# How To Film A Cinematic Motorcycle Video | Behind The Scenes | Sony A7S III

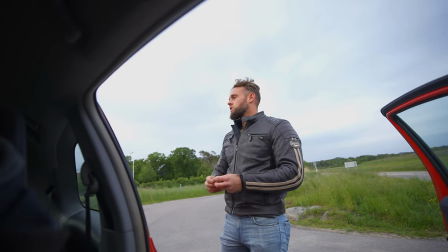249s
You just upgraded your Yaris with the most expensive and advanced reverse camera ever.
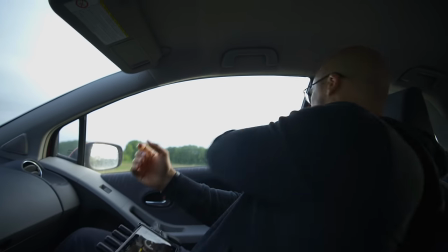257s
How are we doing? It looks so good. This is gonna be so epic.
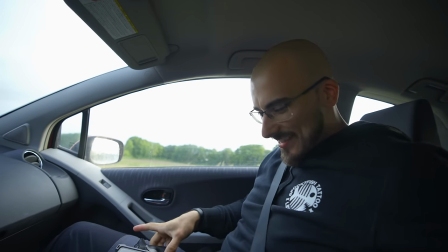262s
Check this out. Just Oscar standing there.
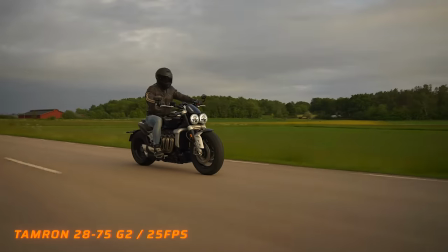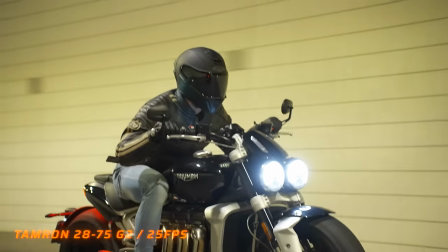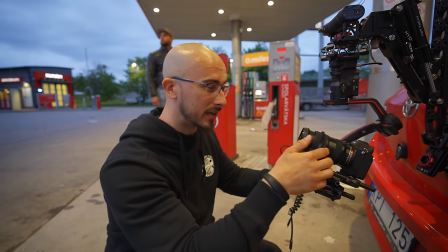280s
I'm extremely impressed on how good this works and how stable the footage looks.
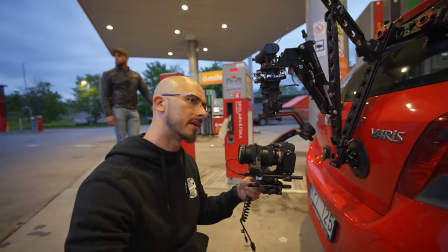285s
Being able to control like the focus, the ISO, the aperture and everything from inside the car while the camera is out here, that's just golden.
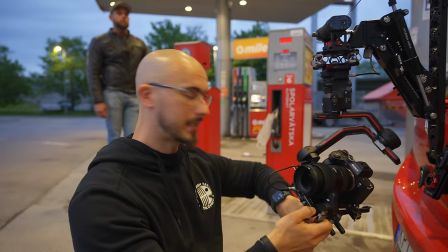292s
We have a couple of shots in the bank It is currently 10 p.m. and here in Sweden it's still bright outside, which is awesome.
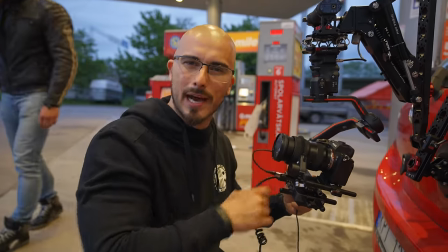299s
So we're gonna run for approximately an hour more and then we're gonna call it a day.
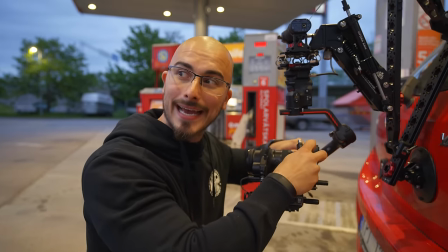303s
Then we're gonna go early as f- tomorrow.
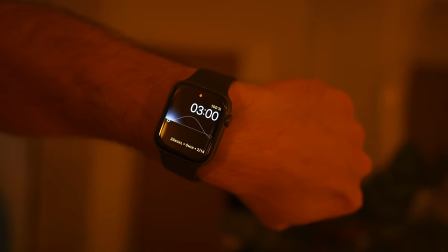I'm not even feeling human today. What's today? Tonight? Yesterday? I don't know. Anton. Good morning. Good morning.
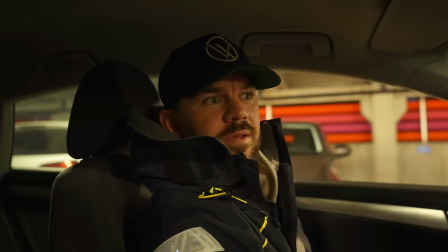324s
How do you feel? Pretty good, actually. Are you human or are you dead as f- zombie as everyone else?
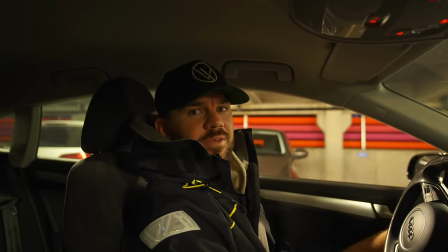332s
No, I'm perfectly human. This man, never a sad face.
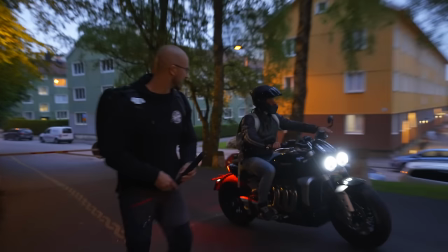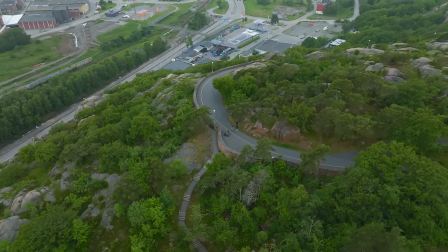We're gonna use a combo of the 24mm and the 50mm G lenses because we're gonna get a little bit of those epic wide shots and then move in to those detailed shots when Oscar is taking off his helmet. Hello. Hello. I'm just gonna use the gimbal as is. There's no need. No need for extra stuff now that we're just gonna capture this. I think I will use autofocus. Not entirely sure though, but it's gonna be very interesting to see. Vi kör en hel sekvens, sen kommer vi klippa där emellan.
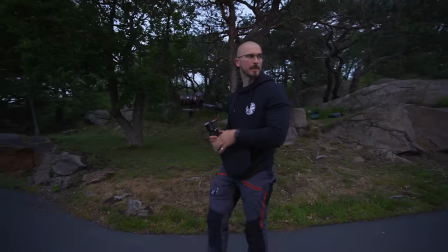377s
We're going to shoot with a white balance of 6000.
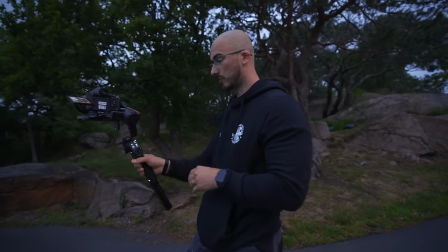380s
We're going to use autofocus wide and I'm going to choose pan follow so that I can control the gimbal when I'm in under slow mode.
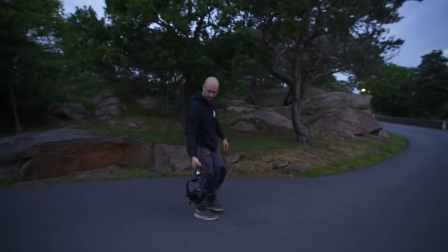388s
I can just turn the gimbal like this and it's going to follow my movement.
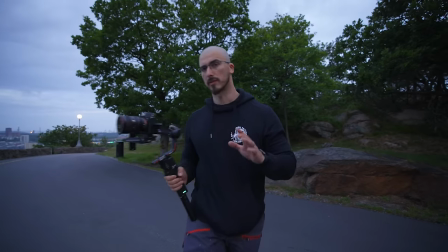392s
It's going to be very good. It's also very important that we do the ninja walk when we do this.
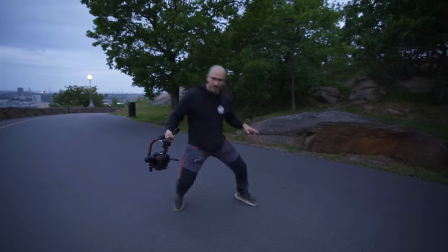396s
So if you're not comfortable in using a gimbal, Mr. Rocky Balboa, try number 567.
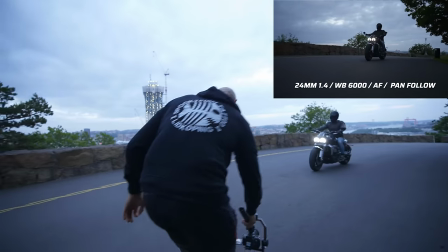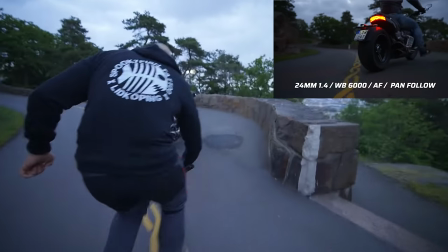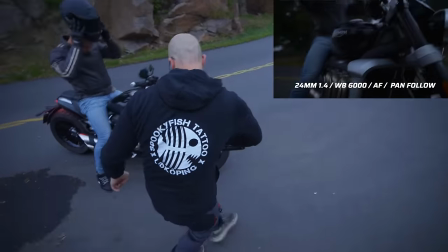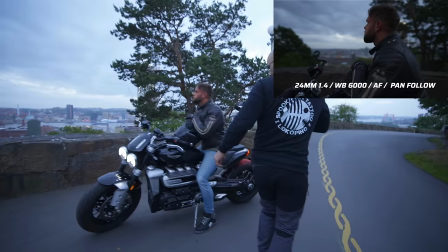One of the key things with this short film is that we want to shoot as many things as we can in 25 FPS. The reason for it is because it's going to give us the most motion blur because the shutter is slower.
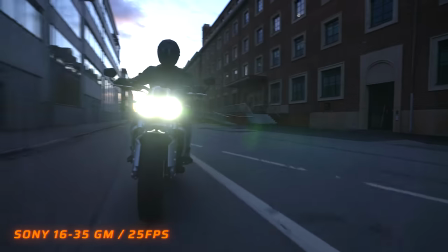442s
And if we were to shoot most things at like 100 or 50 FPS, it would look a lot more stuttery when we speed it up in post.
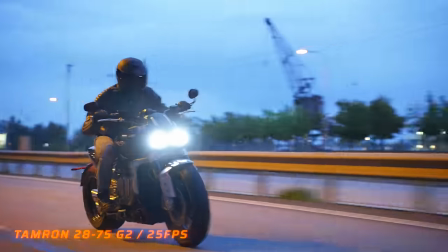449s
Because when Oscar's out driving, we won't speed it up. And since the camera is close to the ground, we want to make it feel like everything is going fast.
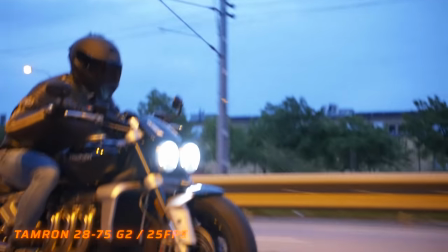456s
And with the added motion blur, it really gives this like super fast look,
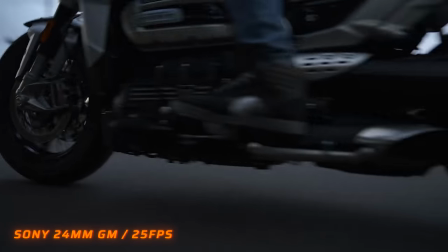462s
even though I'm just walking backwards trying to catch up with Oscar. So it's very important to choose your frame rates according to what it is that you want to capture. Now we're gonna jump into the 50mm, get a little bit of those close-ups, taking off the helmet and on the helmet and a little bit of details on the bike as well.